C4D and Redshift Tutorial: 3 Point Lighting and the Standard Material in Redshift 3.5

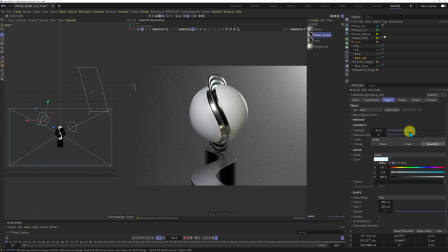49:41 I'm just going to decrease the intensity and I'm going to come into the details and I'm just going to change the reflection here I don't want that specular to be so powerful there
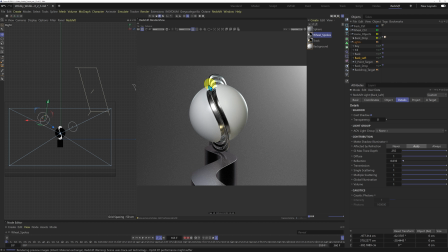49:56 you go something like that so this adds a little bit more dimension to this side of the sphere here that's looking pretty cool and in the background I'm just going to probably just add a little bit of blue just so it matches the specular on this side so I'm just going to
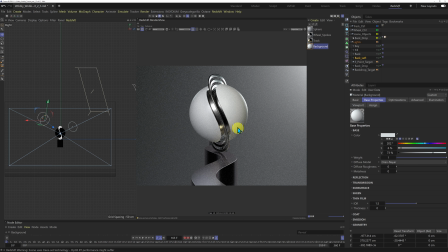50:17 just bring the color up a little bit just want to like a hint of blue there and that's looking pretty cool
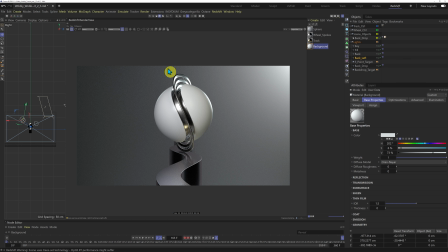50:26 that's looking really good there so I'm just going to do a bucket render and we're going to have a look. And I think that's looking pretty smart so far.
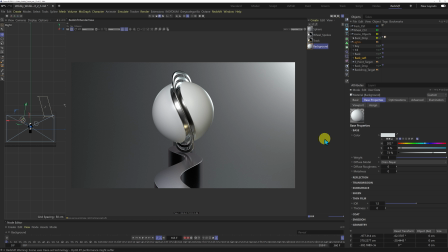50:45 So we have a lot of control over our lights and we can create some really nice scenes. And in the time I've taken to record this tutorial, I think this is a pretty good start for a well-balanced scene.
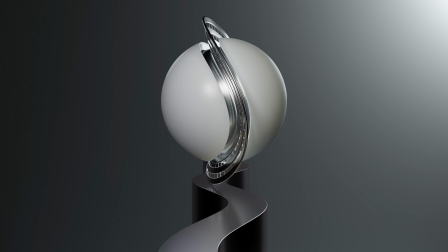50:55 It's a bit longer than I intended, but I really wanted to explain the lights and shadows and the thought process on how and why I position the lights. And the way I set up these lights is working really well with this model. But every scene and subject is different and you will find that this set up won't work for you or for another scene.
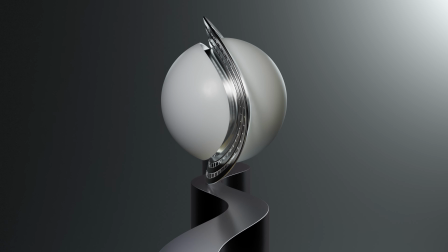51:14 So play around and sell your lights, watch for the shadows they create and how they react with other lights in the scene. The first light you create is the key light and remember that light generally sets the exposure for the scene. And it's all down to your materials as well, how you set up your materials and how they're going to react with the lights.
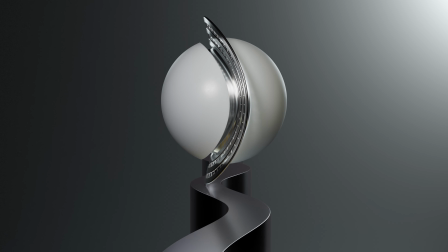51:32 So you find it's a balancing act of just going backwards and forwards trying different things. The other thing you can do is add some texture to your lights and create some variation to your reflections and specular but that's a topic for another day and I think this is looking really good so far so I'm just going to leave this as it is.
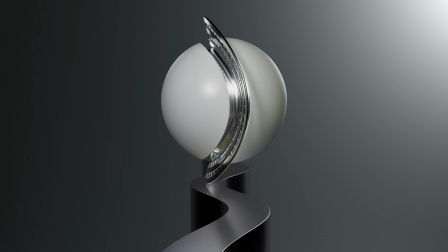51:50 During this tutorial I gave you a brief overview of the standard material. The materials I created today are really simple and they work well with the scene but obviously you can add a lot more detail if you need to.
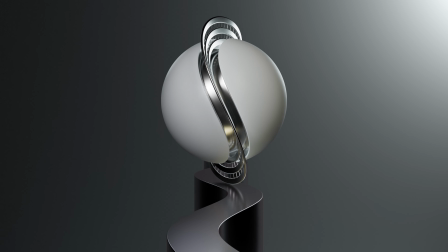52:02 There's loads more to play with and discover but the main thing is this material frees up our time and lets us be more creative and I like it a lot.
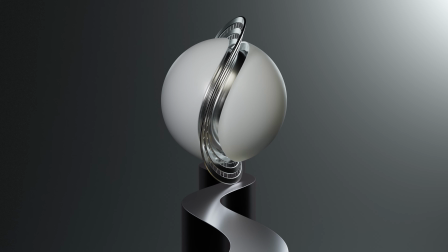52:11 So I'm going to leave this tutorial here. I could play with likes of materials all day but as I say a project isn't finished it's only abandoned.
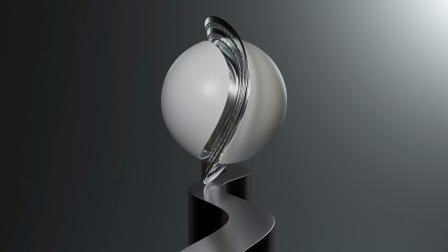52:18 So I hope you learned something today that you can take away and apply to your future projects. If you like this tutorial then give it a big thumbs up.
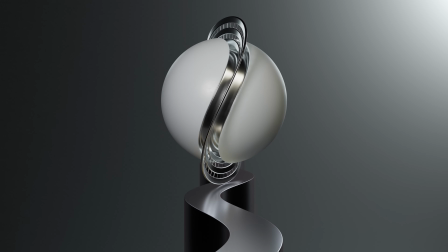52:25 Thanks for stopping by and I shall see you in the next video.
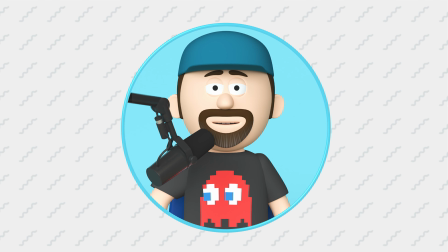52:36 I hope you enjoyed this tutorial, hopefully what I've shown you today will help you in your future projects.
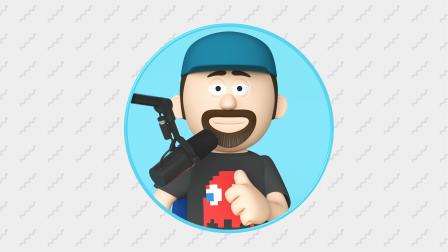52:41 If you like what you've seen, then please give this video a big thumbs up, like subscribe and tinker that notification bell so you don't miss out on future content.
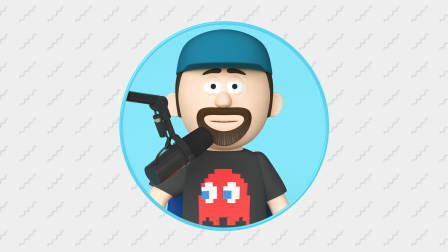52:49 It will help the YouTube algorithm then you help others find my content. Also, you can check out my latest Experiments Concepts and Dailies on Instagram at Almost Daily Render,
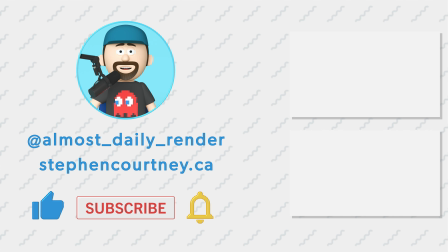52:59 and as always, any feedback and questions please leave them in the comment section below. I'd love to hear your thoughts and if you have any problems I'll be glad to help. And while you're here, you can check out my other content. Thanks for watching and I'll see you in the next video.